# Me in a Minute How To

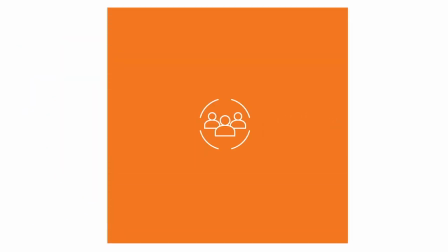1s
ArtCenter and the CPD are working to create new ways for our students to connect with their creative industries after they graduate. This tutorial is a guide for making our opening project the Me in a Minute video.
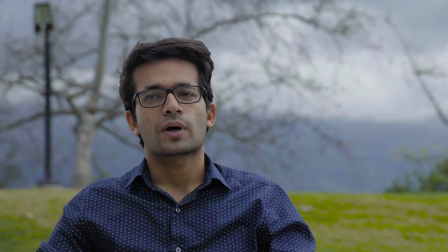14s
Me in a Minute is a one-minute video introduction to you and the work you make.
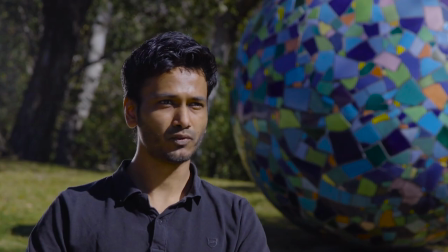19s
Viewers will digitally meet you and gain a sense of your unique qualities.
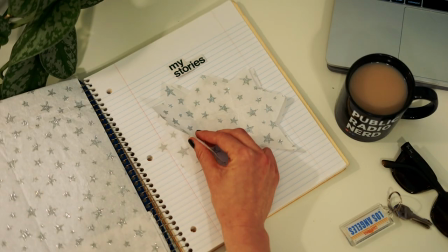26s
Get inspired by looking back at all of your ArtCenter assignments. Remember all that you've learned while in school.
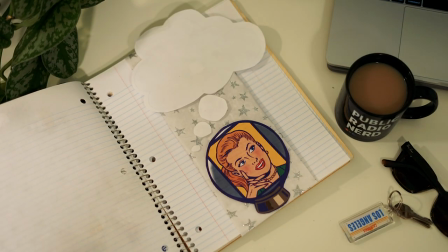34s
Then, research types of projects that you'd like to work on.
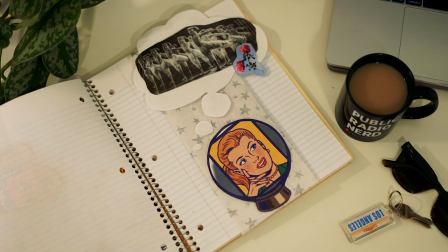38s
This process will help you remember the reason you initially went to ArtCenter and where you want to go next.
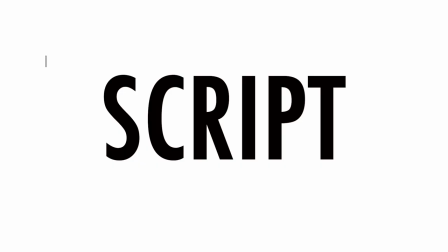46s
Now it's time to develop your script.
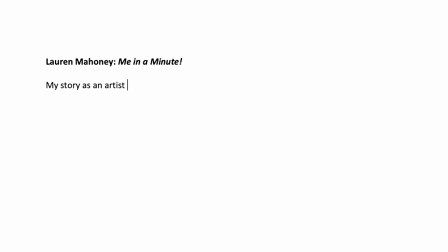49s
Your script should tell your story, your background, what you learned at ArtCenter, and where you want to go in your career. Make sure your script covers these main points. What is your name and what did you study at Arts Center?
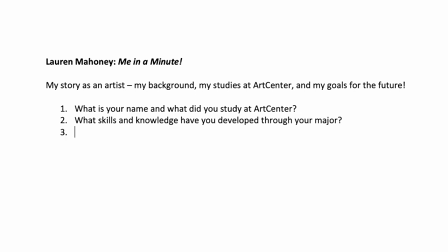63s
What skills and knowledge have you developed through your major? What experience and skills do you have related to the job you want? What sort of job do you want? Why is this the career for you? Choose a location to shoot your me in a minute video.
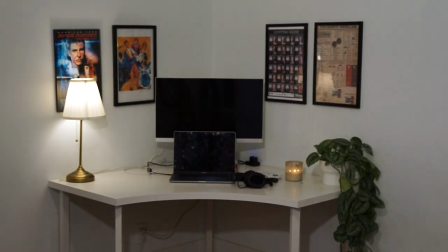78s
Make sure your space is quiet and orderly. You don't want noise or visual distractions to pull your viewers attention from you.
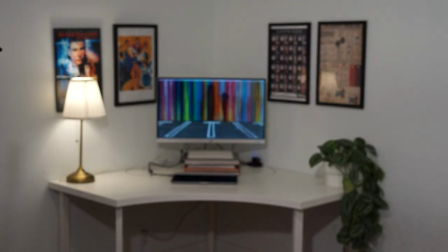86s
You do not need expensive equipment to make a great video. Using just your smartphone and a tripod you can make a great product.
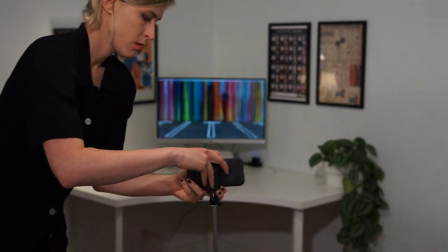94s
We recommend using your smartphone over a webcam as video and sound quality will be better recorded through your phone.
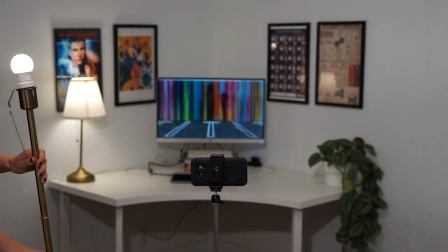102s
Make sure your space is well lit. We recommend placing one light on each side of your camera.
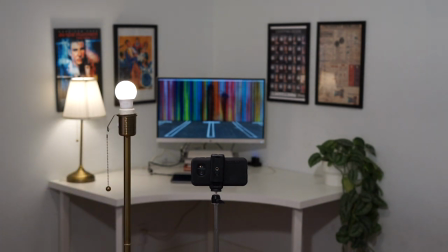108s
Face them towards you at a 45 degree angle to minimize shadows.
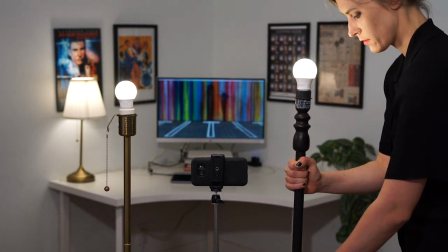112s
If you'd like to learn more, there are great courses about lighting for video on LinkedIn Learning.
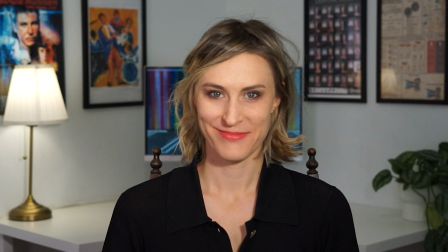120s
Place yourself at a distance that will capture you from around your chest up with a little room above your head. Dress professionally, have good posture, use a positive and confident tone,
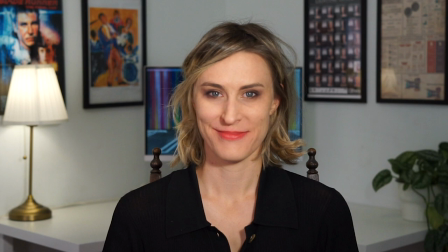132s
take your time and speak slowly, and have your script close by or use a free teleprompter resource. If you're using a teleprompter, place it close to the camera lens. That way, you will appear to look into the camera and connect with your viewer. Practicing your script will help you be confident and under a minute when you shoot your video. Say your script out loud, record your rehearsals, and time your readings. Once you finish filming, it's time to edit! We recommend using Adobe Rush. Adobe has clear and concise tutorials that can get you editing in under 20
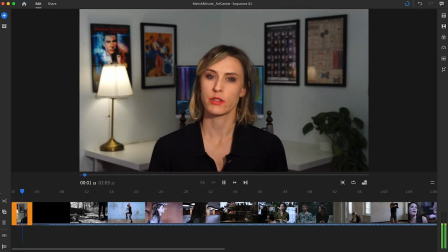171s
minutes here are some basic pointers for structuring your me in a minute video include
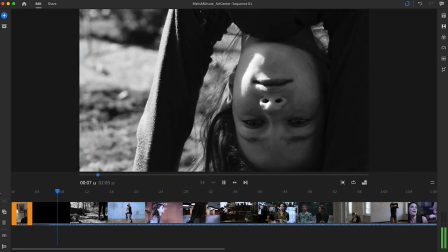176s
footage and photos of your past work throughout your me in a minute video this
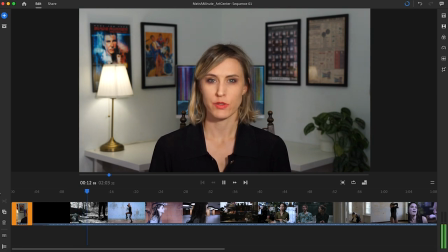181s
will engage your viewer and demonstrate your skills experience and background
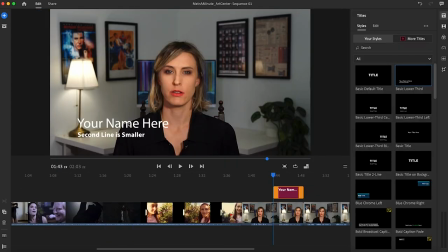186s
use title cards outlining the key ideas you cover in your video this This will help your viewer remember the characteristics that distinguish you.
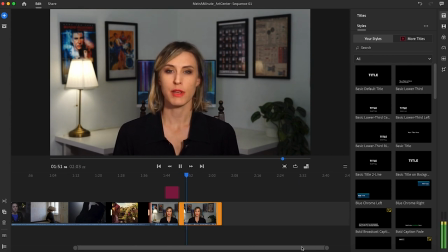197s
Begin and end your Me in a Minute video with your interview footage. The main intent of this video is to let potential employers see what it would be like to work with you. Give them a chance to connect to your personality. We hope this tutorial gave you an organized process so you can make a great video. Your Me in a Minute video is a great way to show potential employers your skills, experience, and unique perspective, so you can hit the ground running after you graduate from ArtCenter.